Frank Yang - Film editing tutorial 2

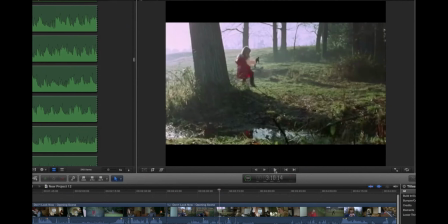Okay, watch this part right here. The throwing action of right here.
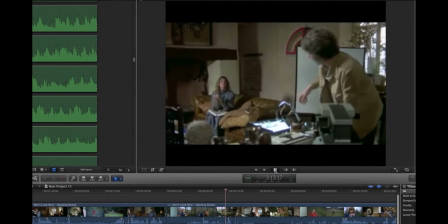Look, she throws the ball, boom, and then he throws. Same thing, matching the actions. And this is very useful for people who are editing athletic videos or bodybuilding videos. Is that there's so many movements in athletic videos where you're always trying to capture movement and move from one movement to the next.
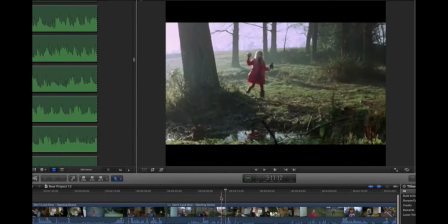It's always important to really precisely match the action, so it's the shots match smoothly from one to the next.
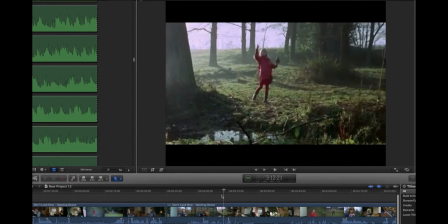See how you cut in the midair? The ball is in midair. The ball is midair, and it's in midair, right?
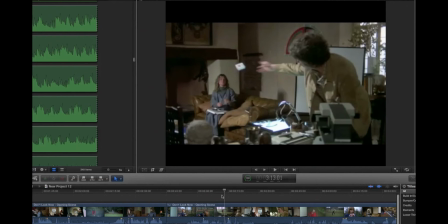You don't cut when it's still in the hand, right? You don't. If the editor cut to this shot when this thing right here, the match or whatever, is still in his hand, then that's a bad cut, because in the previous shot, the ball left the girl's hand already.
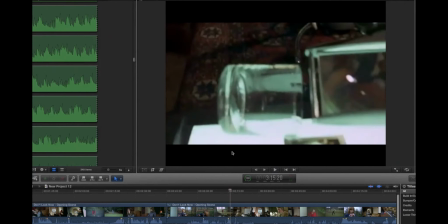Oh, shit. Oh.
See, there's another cause and effect there.
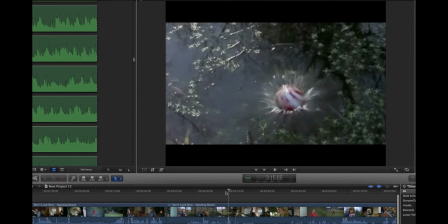He steps on something, he kicks on something in the glass, and then boom, the little girl drops, and then you cut back to the glass.
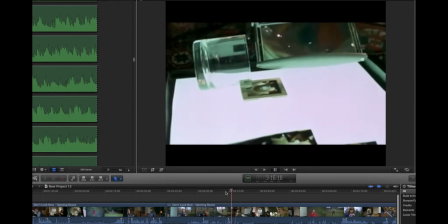Boom.
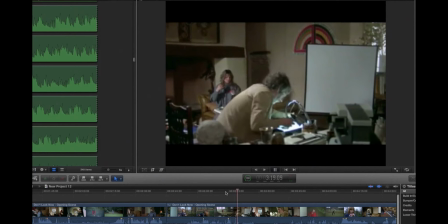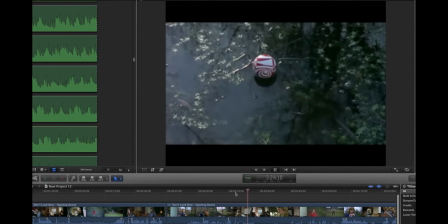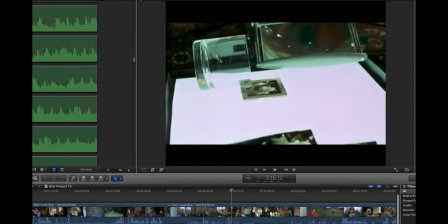Suspense right here. Suspense. Look at the glass here. The glass. Rolling slowly, suspense, rolling, a little slowly, suspense.
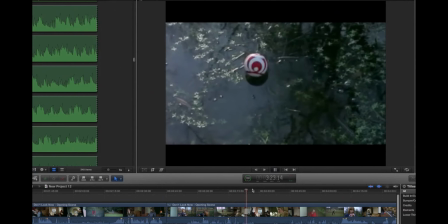Okay, suspense, alright. Floating.
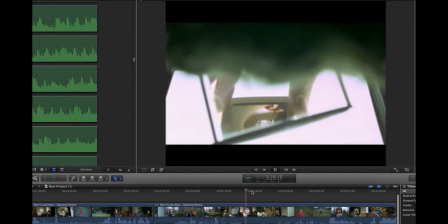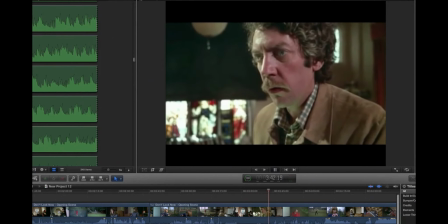And then finally,
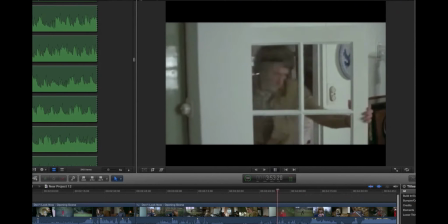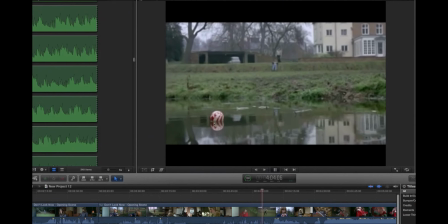see there, the ball right here, this symbolizes where her death is. The target right here.
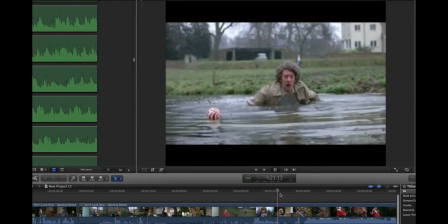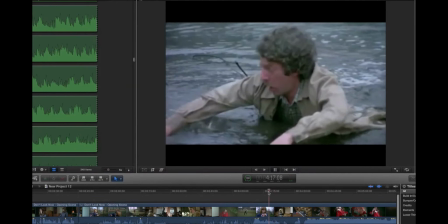See, the mother is still ignorant. The mother is still ignorant.
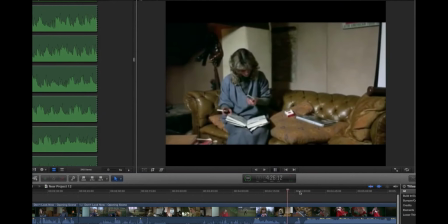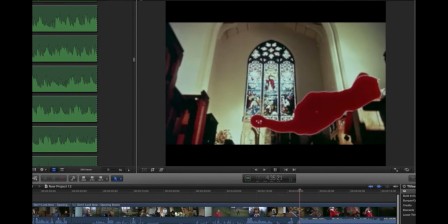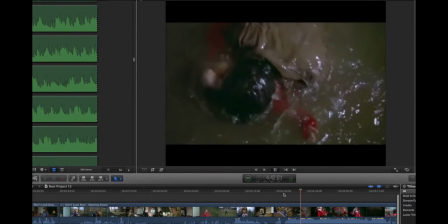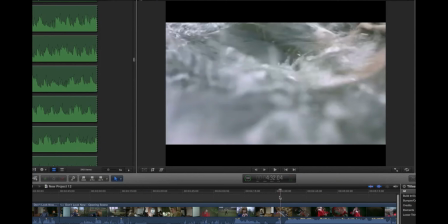And I like this little gesture here. This little gesture here when the father jumps into the water,
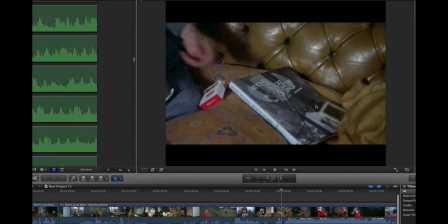and then immediately cut to the mother throwing this little piece of Polaroid picture photo right here. This is like the final statement here. Okay, even the mother, the mother gets something, right? And she throws the Polaroids, whatever statement she's trying to make here. It's like a period right here, right?
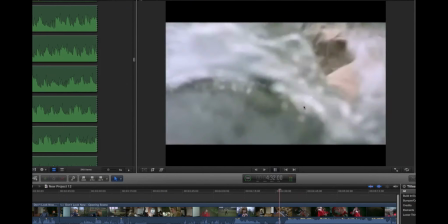She throws it, he jumps in there, and she throws it, and then you get a silent here.
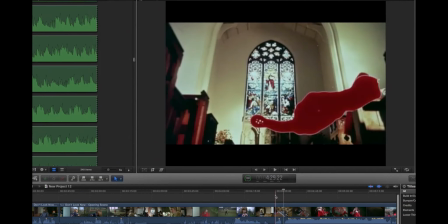You hear the silent? There's a silent here. It's complete silence. It's really interesting.
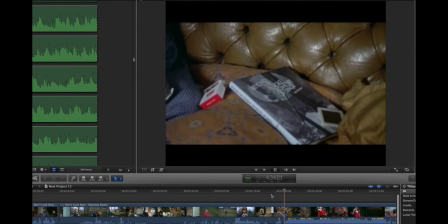Silent. And then, boom! Watch it again. And I love.
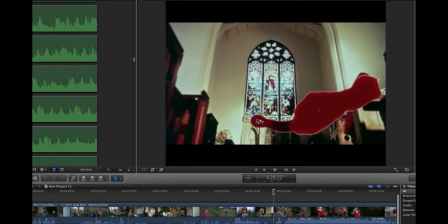Okay, here's another example where the audience's eyes are particularly directed from one spot to the next.
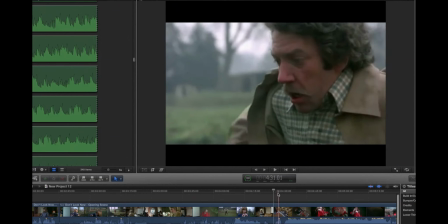Okay, look at okay, well she's looking at this. Okay, great. He dives in, and then look at it.
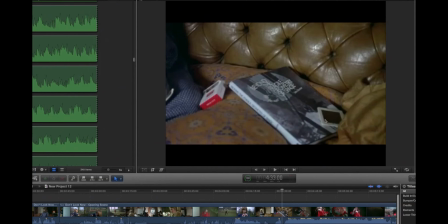Look at where your eyes will be on this Polaroid right here, this photograph right here. And then the next shot is the blood spilling. So the blood spilling out of this Polaroid right here. Look at this. Boom.
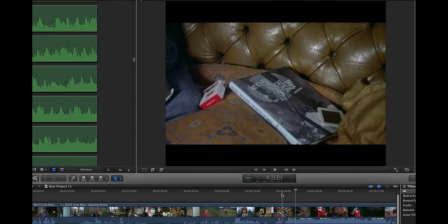Another contrast here. Complete silent. You went from a complete silent to a moment of shock right here.
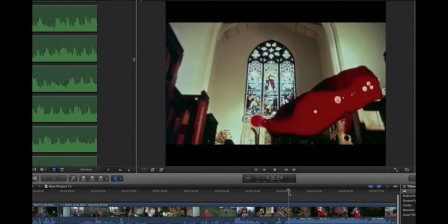Look at this grand moment right here. Boom, with music coming in.
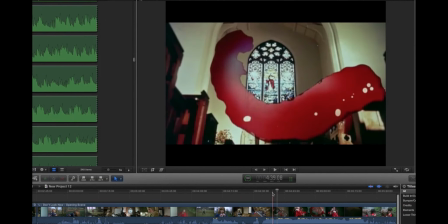And you see another shape matching technique here.
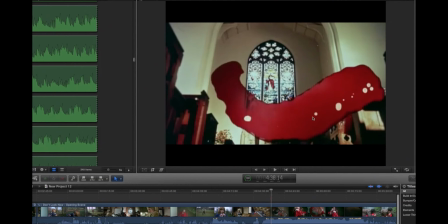You see this the shape of this green red blood here, and then it's gonna match to the shape of the body of the girl when it comes out.
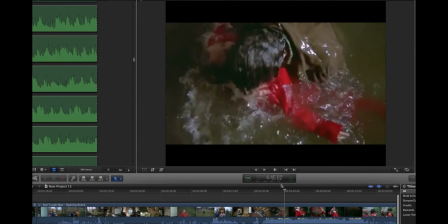See right here. Oh, right here. See the shape matches again. See, match shape, match shape, match shape, match shape.
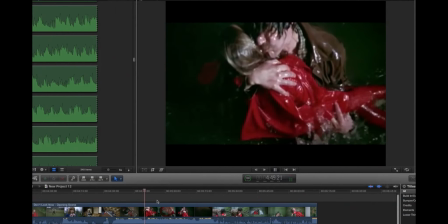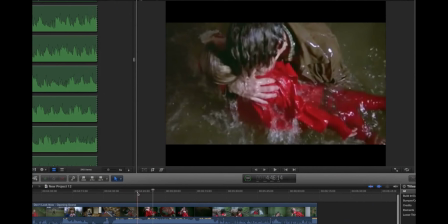And of course, this part right here, it's a very conventional way to edit something that's, something that's so extraordinary, something that's so near death that time slows down.
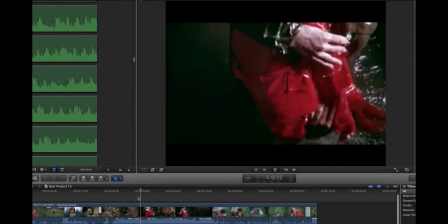This moment is very important. And you keep cutting. This is a jump cut right here. See, you cut from here to here.
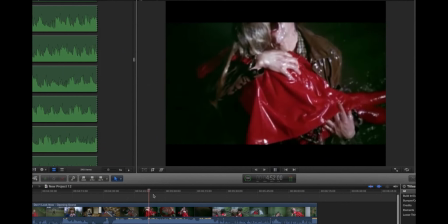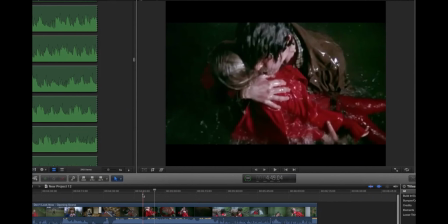Creates a little. You feel disoriented when you see this. Look how many cuts that this has. See, you cut again.
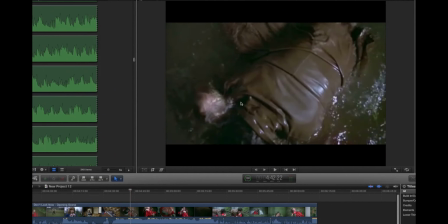Look at this. Look at this. Cut. This cut right here would not work under any other circumstances, because this cut is a jump cut. It's you're not really matching anything. It's just a very subtle, not subtle, opposite of subtle, very shocking and very
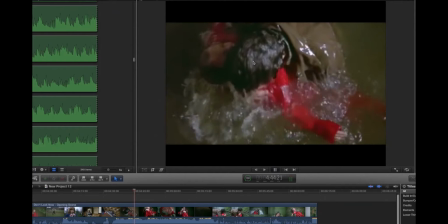jumpy cut where it just startles you, right? All those cuts right here. See, another one, all startling, because of course he's under emotional stress.
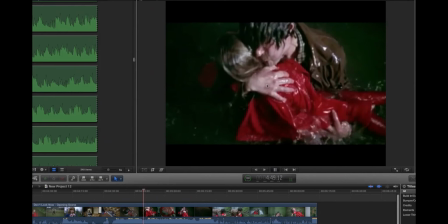He's shocked. Look at all those cuts right here.
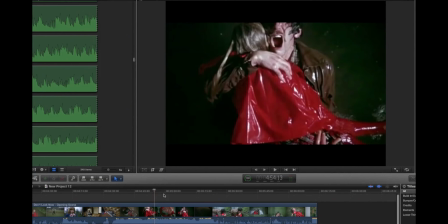Under normal circumstances where you have a normal conversation with somebody, you wouldn't cut like this.
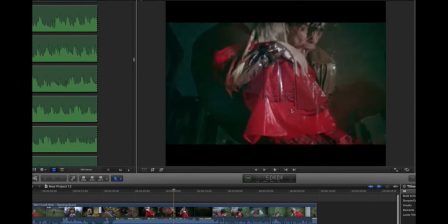Another matching right here.
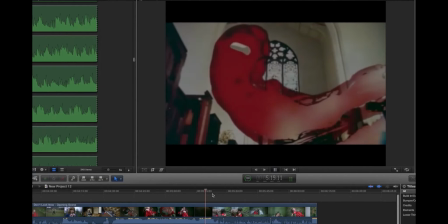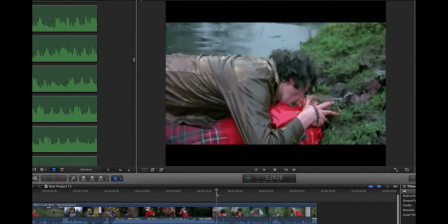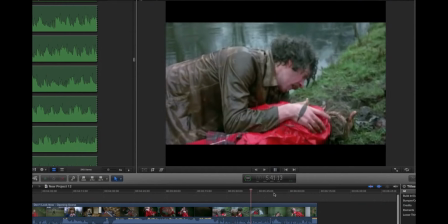Okay, so that's about it.
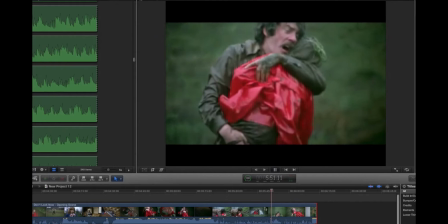This part right here is very fascinating.
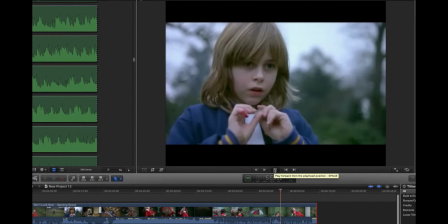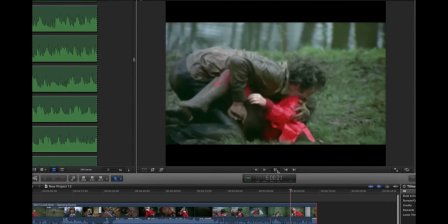The mother comes out, she screams.
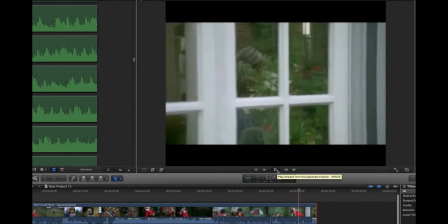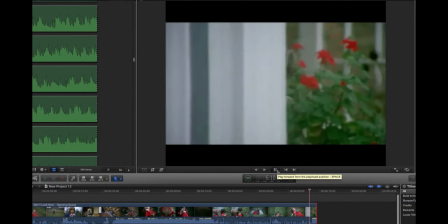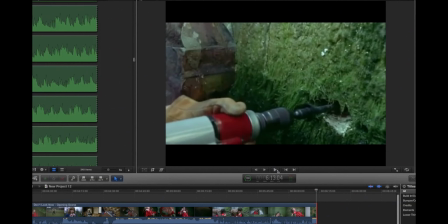And you cut to a fucking brilliant shot of the drill. And it's red too.
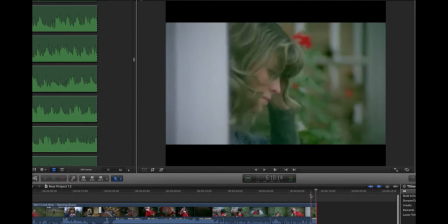Look at this. The color is the same too. The green, blue, and red.
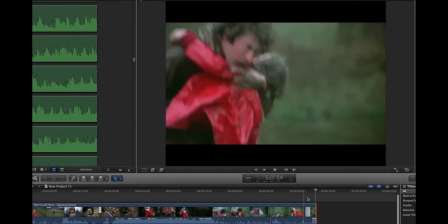See, this is the same color scheme right here to match it.
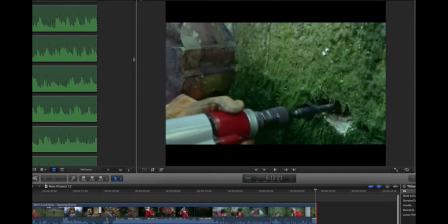This is an example of a I forgot what the technical term is, but it's where you cut to another shot where it symbolically or conceptually matches. But they're two completely different things, right? Unless you connect them emotionally. Like a drill, right? A drill and a woman, right?
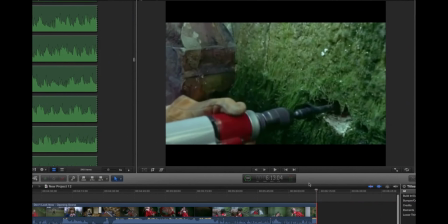But she's screaming, so it's like and then the sound of her scream carries over to the sound of the drill, and they connect seamlessly as if they're one and the same, the drilling and the screaming.